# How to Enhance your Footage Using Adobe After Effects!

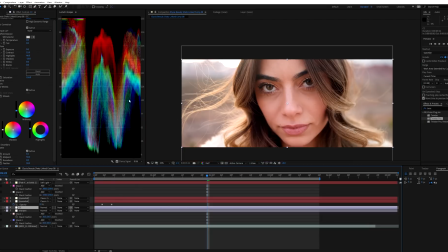(8:20)
So this is our main grade that we did, or, you know, that we're doing. Nothing too much to say here. Really all I did is I want to make sure her skin tones are accurate. So if you go to your vector scope YUV, you can definitely go here.
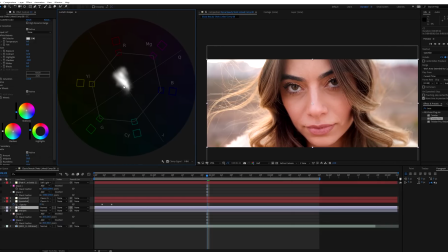(8:35)
In fact, I'll make this smaller. Her skin tones are a little bit in the red. I can see mainly it's right here, but for the most part, it is right on the flesh tone line, which means it's good. You know, she doesn't look like Donald Trump. So it's all good. She's not too orange. So that's all that matters for me, because at the end of the day, as creative as we want to get with this shot,
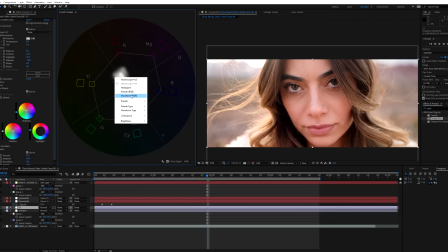(8:54)
her skin tones need to be accurate. That's just your job as a colorist,
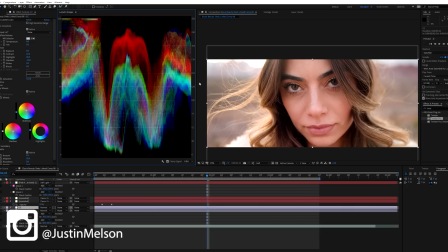(8:58)
is to make sure their skin tones are accurate, because for the sake of the story, it needs to be accurate, and for the sake of not getting yelled at by your model, you know, I want to make sure the skin tones are good. So, and there's not much too much I did here. It's just add some highlights, midtones. I always like to bring the midtones down a little bit, kind of pops the skin tones a little. Shadows, I like to usually make sure that they're not kissing zero IRE.
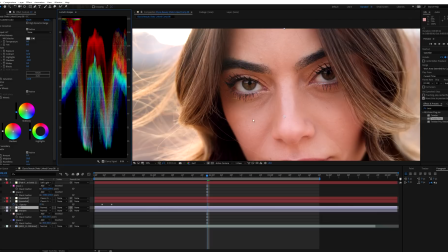(9:19)
I like to give them a little bit of a lift, especially up in here in the dark areas.
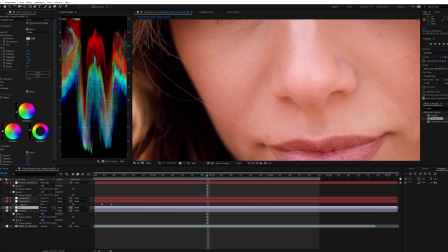(9:23)
So with that said, usually go into creative, and then I'll add a faded film effect and usually bring that to like 8. Now, as you can see, that completely lifts it up. We're probably at like 2-3 IRE is where our blacks are kissing now, which is really good, because I don't want this to be completely black.
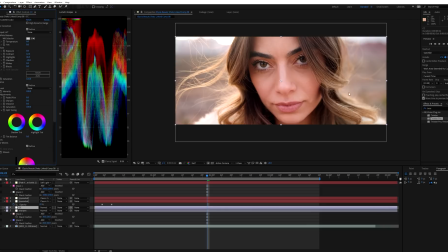(9:41)
It needs to be kind of angelic, nice, soft, black filmic roll off. And everything else is a bit self-explanatory. This is where you just get creative and you just do your own thing until you get the grade that you like. Now, here are the next two things that are very important, and these are with the eyes.
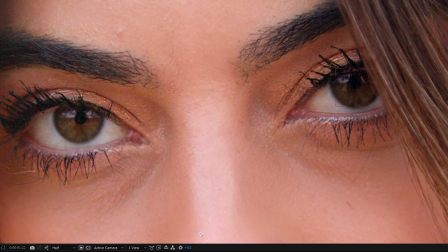(9:55)
So that is before, and then this is after. So we're gonna go ahead and go to layer, new, solid.
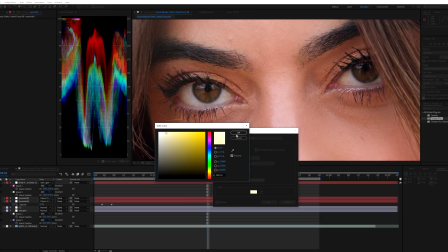(10:04)
And usually I just want to make it white, but you know, that works. We'll call this dim eyes.
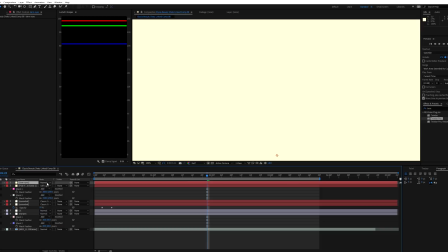(10:12)
And what we're going to do is we're going to make this a classic color dodge. Now you have to be careful with the blend mode that you choose, because not all blend modes are created equal and they won't all do the same thing.
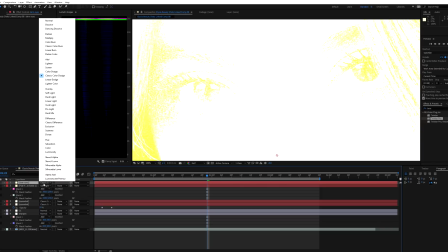(10:22)
Hence why they're different blend modes. For example, if you add it to screen, that's not going to work. If you do multiply, it's not going to work. It does work with hard light, but classic color dodge, I find, gives you the best results when you're kind of dealing with someone's eyes.
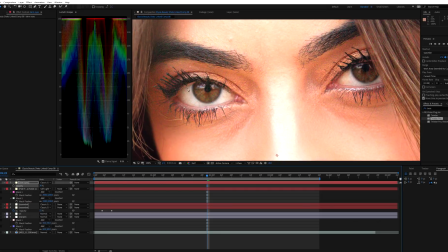(10:34)
So we'll go ahead and bring these down and just draw an elliptical mask, or actually we'll just do an ellipse tool. So if you click in the center and then hold Control Shift, it'll create a perfect circle on the keyboard.
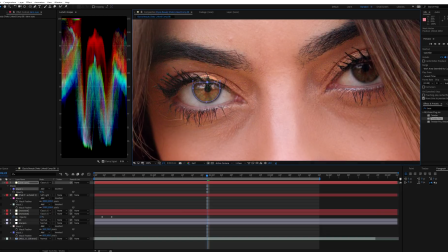(10:49)
And then hit V, and then I'll just go ahead and bring that down. Feather it out, maybe 15%. Just kidding, 25%. And perfect, so you can see what that's doing before, after.
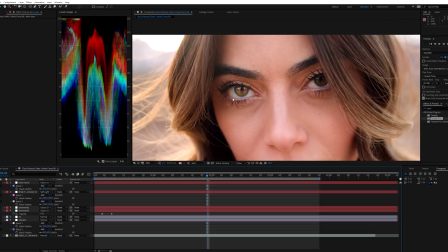(11:07)
Now you wanna be careful to not push it, because that is obviously too strong. That looks like, I don't know, that looks like Legolas and The Hobbit, like CGI looking. So you want to be able to hit T, bring the opacity, probably do 15. Because again, we don't want to make her look abnormal. We just want to, you know, pop out the assets.
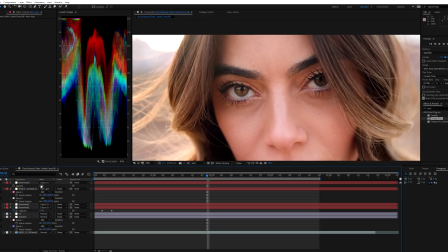(11:27)
So that looks good. Might even do 17, 18, just kidding. And I won't go over all the animation. I mean, it's fairly simple. She just opens her eyes and it's in slow motion. So you just hit M, do the mask path, bring it over and just animate the elliptical mask,
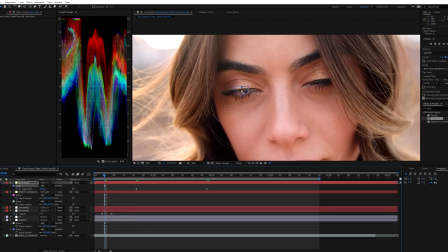(11:44)
and you know, animate so when her eyes are closed, it's completely closed.
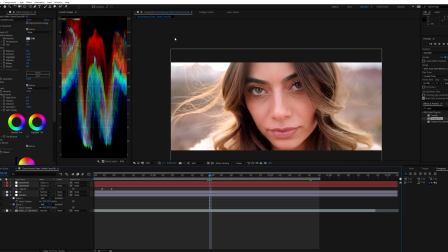(11:48)
And the next thing we want to do is glow the edges of the hair and glow that, you know, just make it look really angelic. This is gold shot golden hour, and this looks good. You know, her hair in the background looks good, looks warm. I'm looking at the scope, my scopes, and you know, there's definitely a lot more reds than blues in here, especially in the highlights.
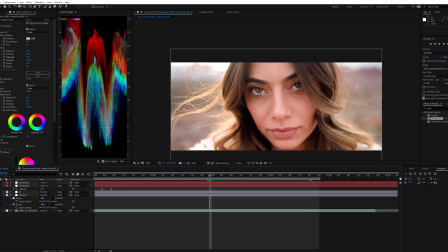(12:06)
But we want to accentuate this. But we don't want to do like a optical flares or something like that, like a big old anamorphic lens flare in the middle of the shot, because one, that's overdone. Two, we didn't shoot this anamorphic. And three, it's just not going to look good. So we're just going to do an overall glow effect.
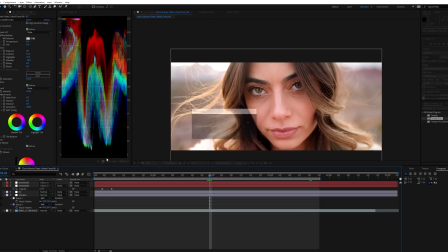(12:21)
Now we're going to do this in two ways. And I'm going to go ahead and save. So I'm going to add a layer new.
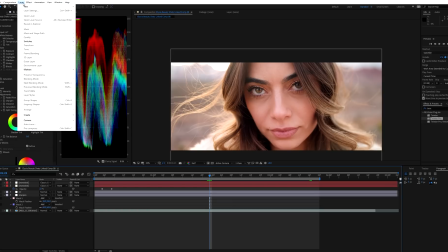(12:27)
Oh my God. Layer new solid.